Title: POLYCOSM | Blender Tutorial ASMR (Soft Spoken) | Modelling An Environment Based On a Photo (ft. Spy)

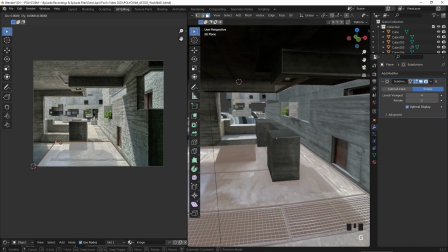510s
Anyway, I re-unwrapped it and basically moved the vertices to cut out the bigger middle structure that's kind of in the middle of the ground.
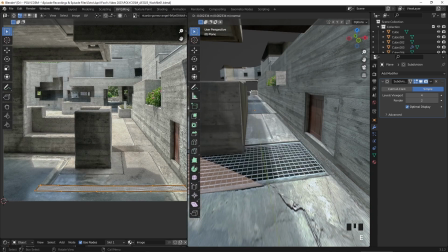519s
And of course, extruded the little grill things downwards to make it feel more three-dimensional.
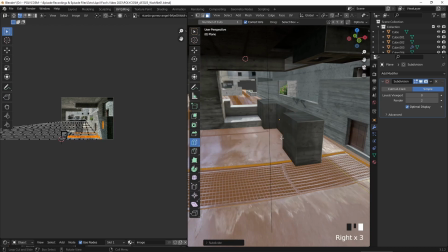525s
You can see that there's a subdivision modifier on this ground as well, but I had to disable it due to some weird glitches in the geometry. Let's jump forward in time and I'll just let the video play out for a bit.
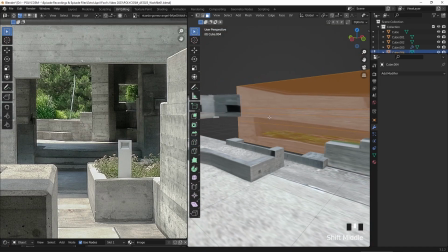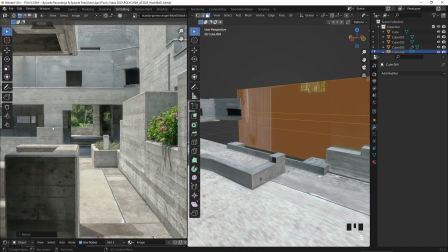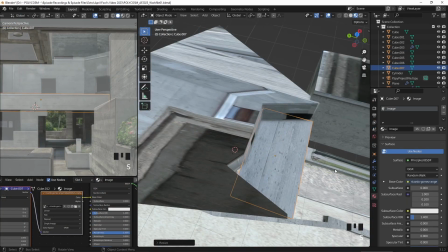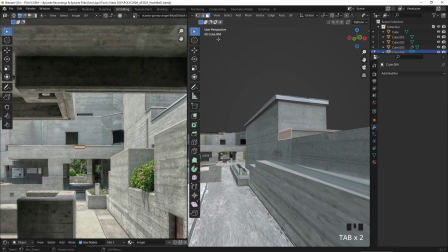567s
It's all starting to take shape. As an extra touch, I also added some loop cuts for these metal bars at the top, and with Alt E, I extruded along the normals.
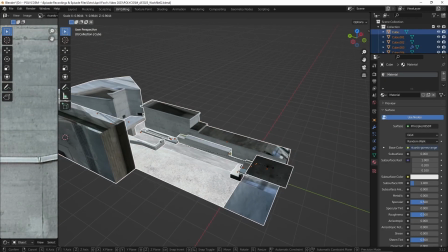579s
And of course, as mentioned earlier, we now get to squish all of the meshes together in one axis.
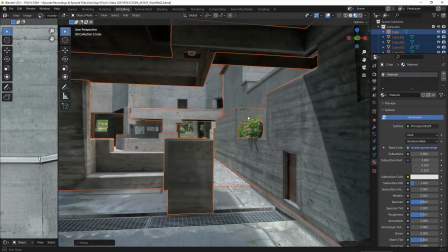585s
That looks so much better. And finally, I decided to add in some shrubberies and plants via the Sketchfab add-on.
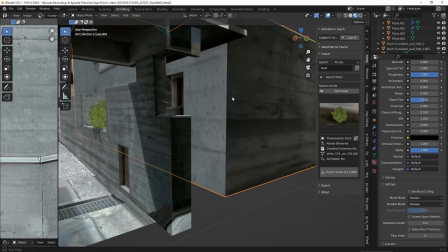594s
That just gave the environment a lot more life and matches the original image much better.
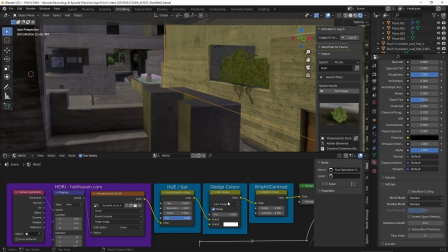600s
Now that we're completely done with the environment, time to add in an HDRI.
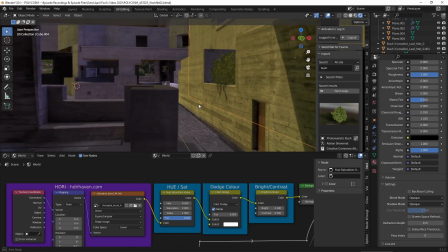605s
I've mentioned quite a few times how to do so in other videos, so I won't bother with that here.
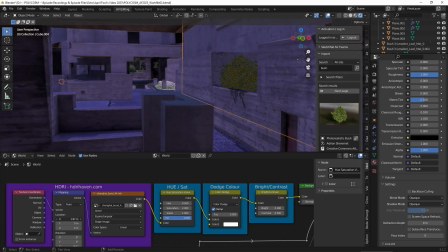610s
But I basically chose a purpley type panorama.
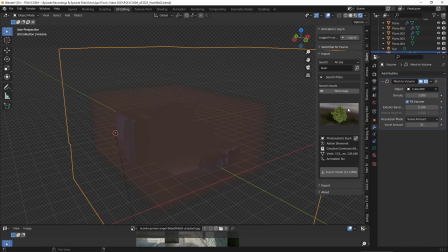615s
I also added some atmosphere, which I specifically cover in these three videos.
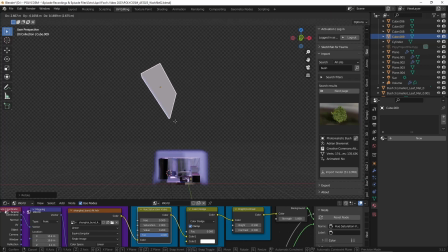622s
And also added in the sunlight and chose to block out some of the light with a cube for dramatic effect.
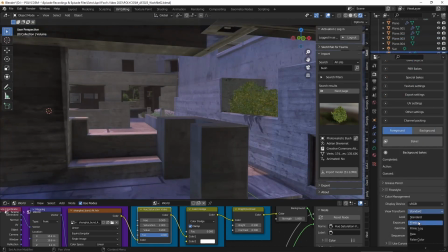629s
Since the colors were looking a bit washed out, I chose to edit the color management panel under render properties for a more dramatic and contrasted look.
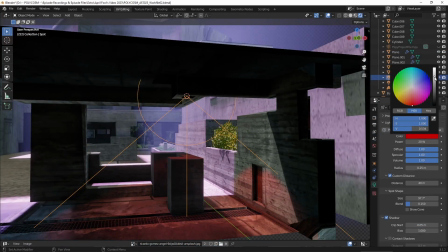641s
And I also added in a red lamp since we already have a cool light fixture in the ceiling above, so we might as well take advantage.
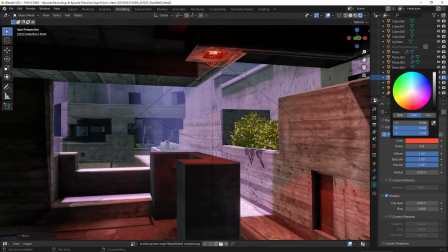651s
But yeah, there we go. Doesn't this look cool? And it all came from just one photograph.
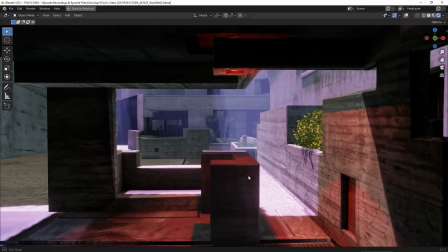658s
If you're thinking about attempting this for a project, I highly recommend you find a very high quality image,
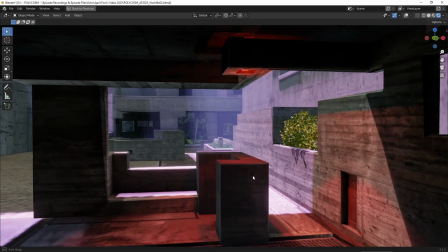665s
or the texture projection might not work as well.
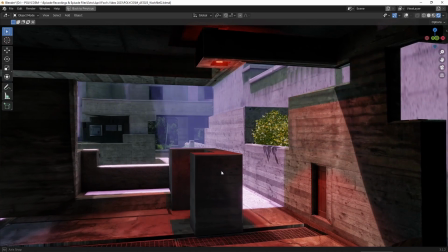669s
With the power of lighting and atmosphere, you can really change the look of an environment in an instance.
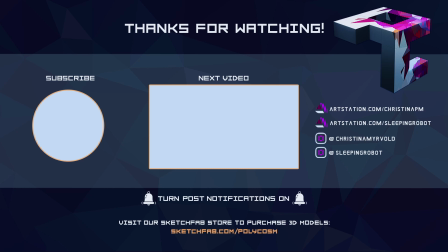676s
Anyway, happy April Fool's Day. I hope you guys enjoyed this little joke video. And no, we will not be producing ASMR videos moving forward. Anyway, have a lovely day, guys. Bye!